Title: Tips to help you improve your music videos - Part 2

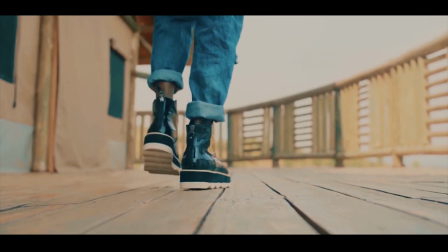8s
Another thing that is really important is having enough coverage.
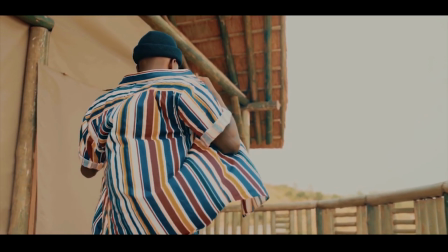12s
Enough coverage is shoot enough so that when you're editing you have enough footage to choose from.
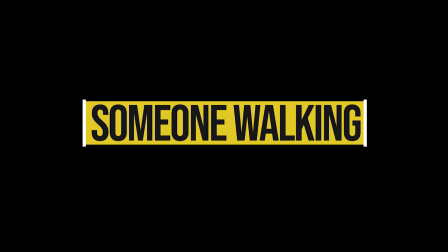21s
So one mistake I've seen in some videos is that they just
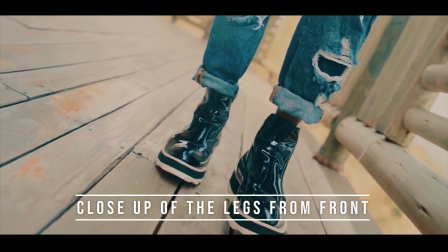25s
put the camera in one place and tell people to do what he wants them to do then
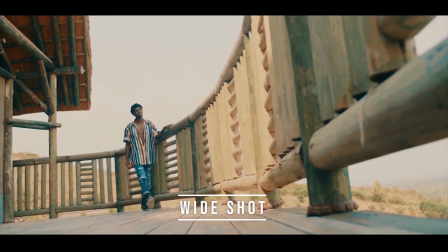30s
say okay that's enough and sometimes it's good depending on how you've
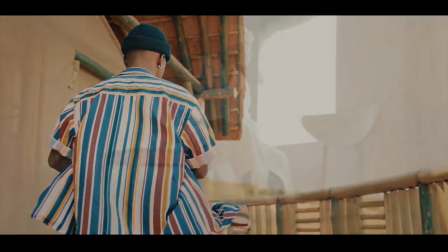35s
done it but usually it's better to now bring in some other shots
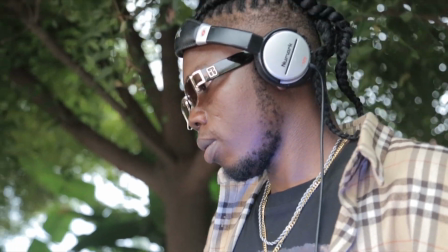40s
like close-ups and medium shots
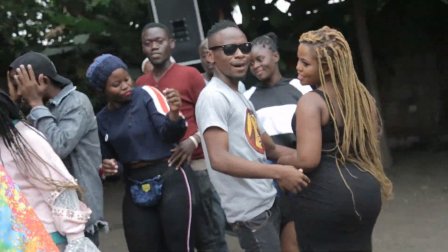43s
so that they help sell the story so instead of giving people just one one shot try to come
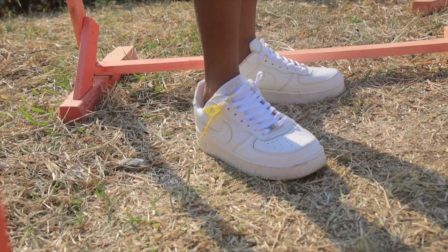51s
close and bring the audience closer to the to the story bringing the close-up
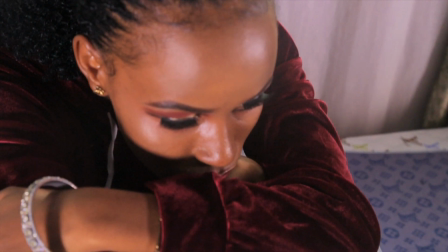56s
shots maybe show the facial expressions if it is sadness because it's hard to know
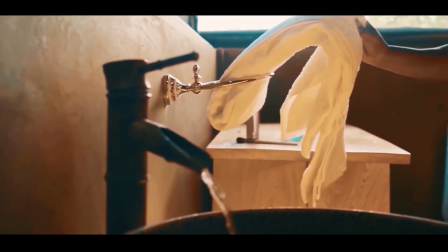61s
to show sadness when someone is far get close-ups of their faces, get close-ups of their legs as they're walking,
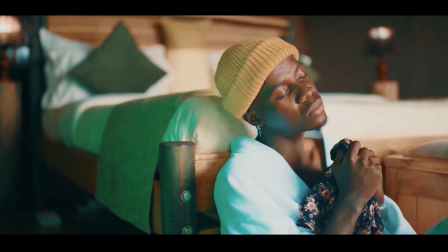69s
get close-ups of whatever they're doing so that when you're editing you have enough data,
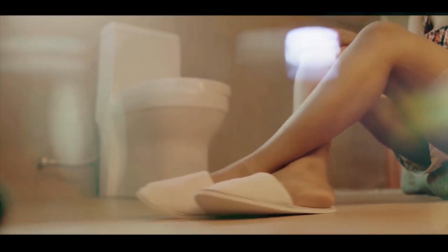75s
you have enough footage that will keep your video from becoming boring.
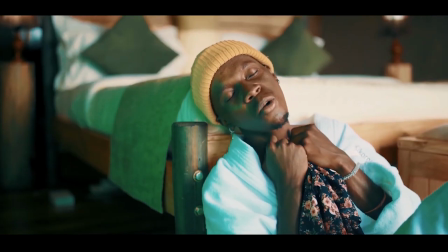81s
So another thing I'll talk about is color correction. Honestly there are some people who still think that you can do everything in
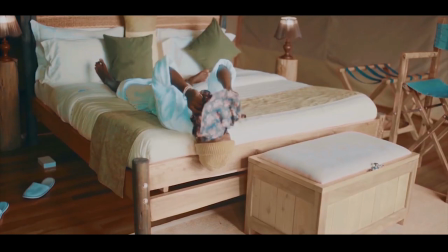89s
camera yeah it is you can do it if you wish but just know that
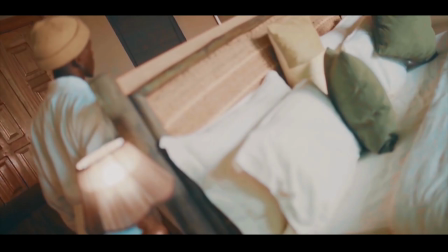94s
it's not right every video you see there was color corrected and it was color
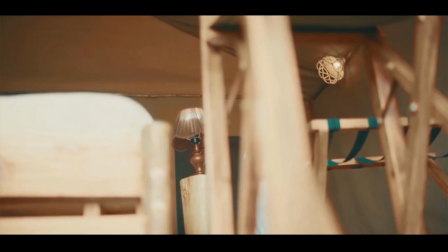99s
graded it's not that the footage was bad no here is
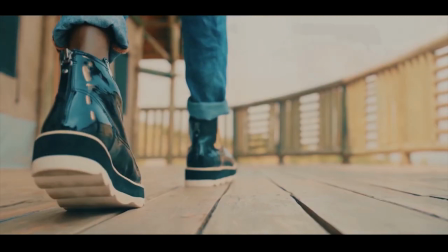104s
something that people always get wrong they think that doing color to a video is because the footage
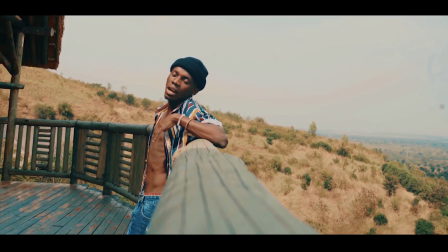110s
was not good enough no color grading is to help emphasize
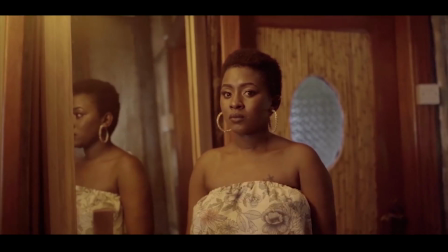115s
your story is to bring people to the story when you
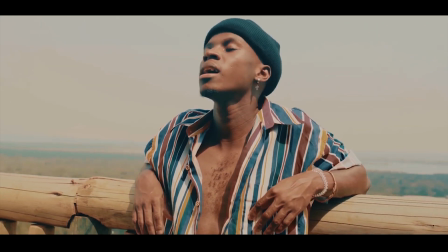120s
see something in black and white it doesn't mean that that the people who are
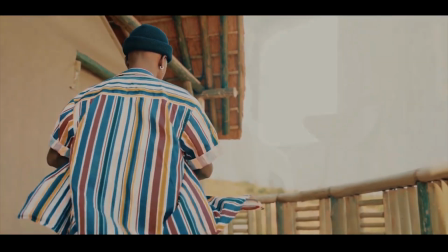126s
there were seeing everything in black and white but there's a certain way you connect to
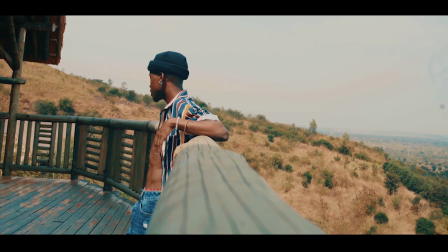131s
watching a video that is in black and white and when the director chooses to to use maybe let's say
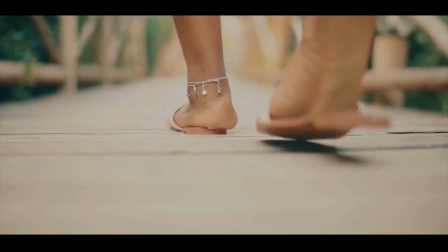137s
that black and white it's not because he didn't like the colors around but he's just trying to give
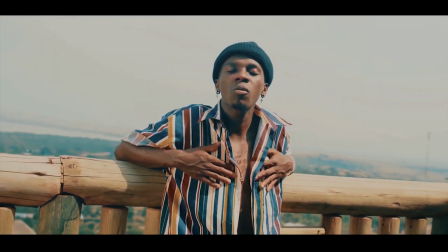143s
that video a mood a certain feeling so color sparks uh
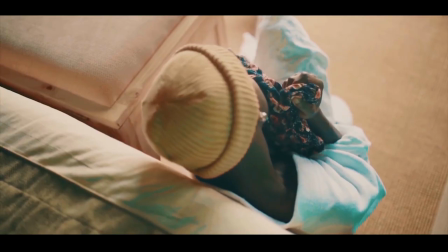148s
moods in us different moods so that's why maybe if you're watching even movies you see
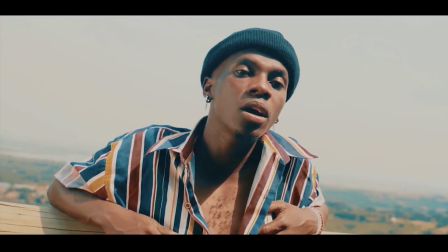153s
that they are tried to give certain countries certain colors and for sure
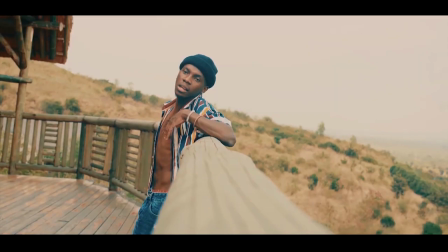158s
when you're watching the videos even just by color you just know this is mexico
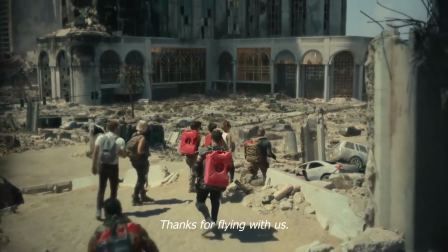163s
this is america this is china this is india this is german and this is africa
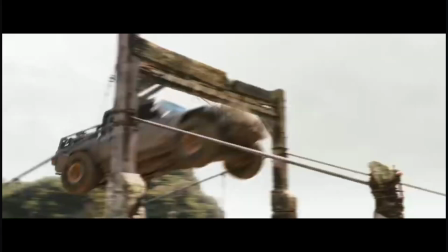171s
So think wisely about the colors you give to your videos. Think about the mood of the song.
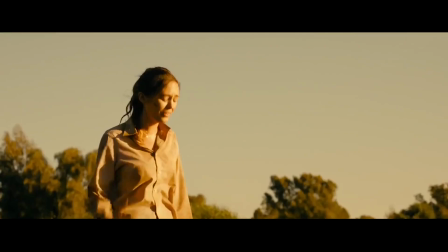178s
It's not about everything being so colorful, so saturated the way most directors want their videos to look.
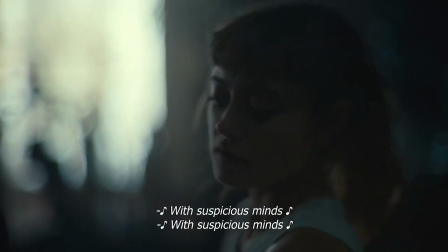186s
But it is also about how you want the people to feel when they are looking at the video that you have made,
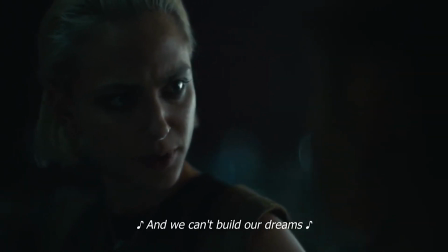194s
depending also on the message that the artist put in the song.
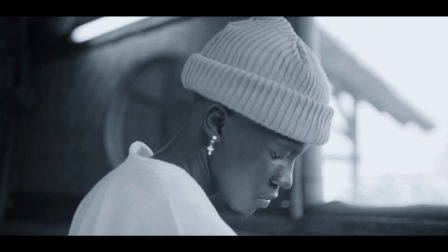197s
So another thing that I noticed was the depth of field which most
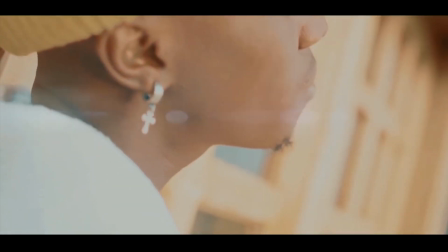203s
directors especially when we are starting out don't know where it comes from actually it's just accidental.
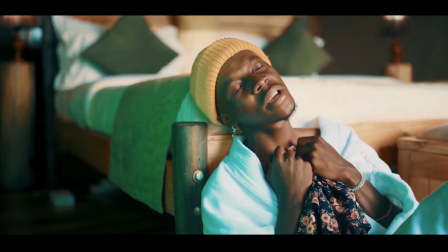211s
The secret is finding the aperture of the camera or of that lens that you're using in particular.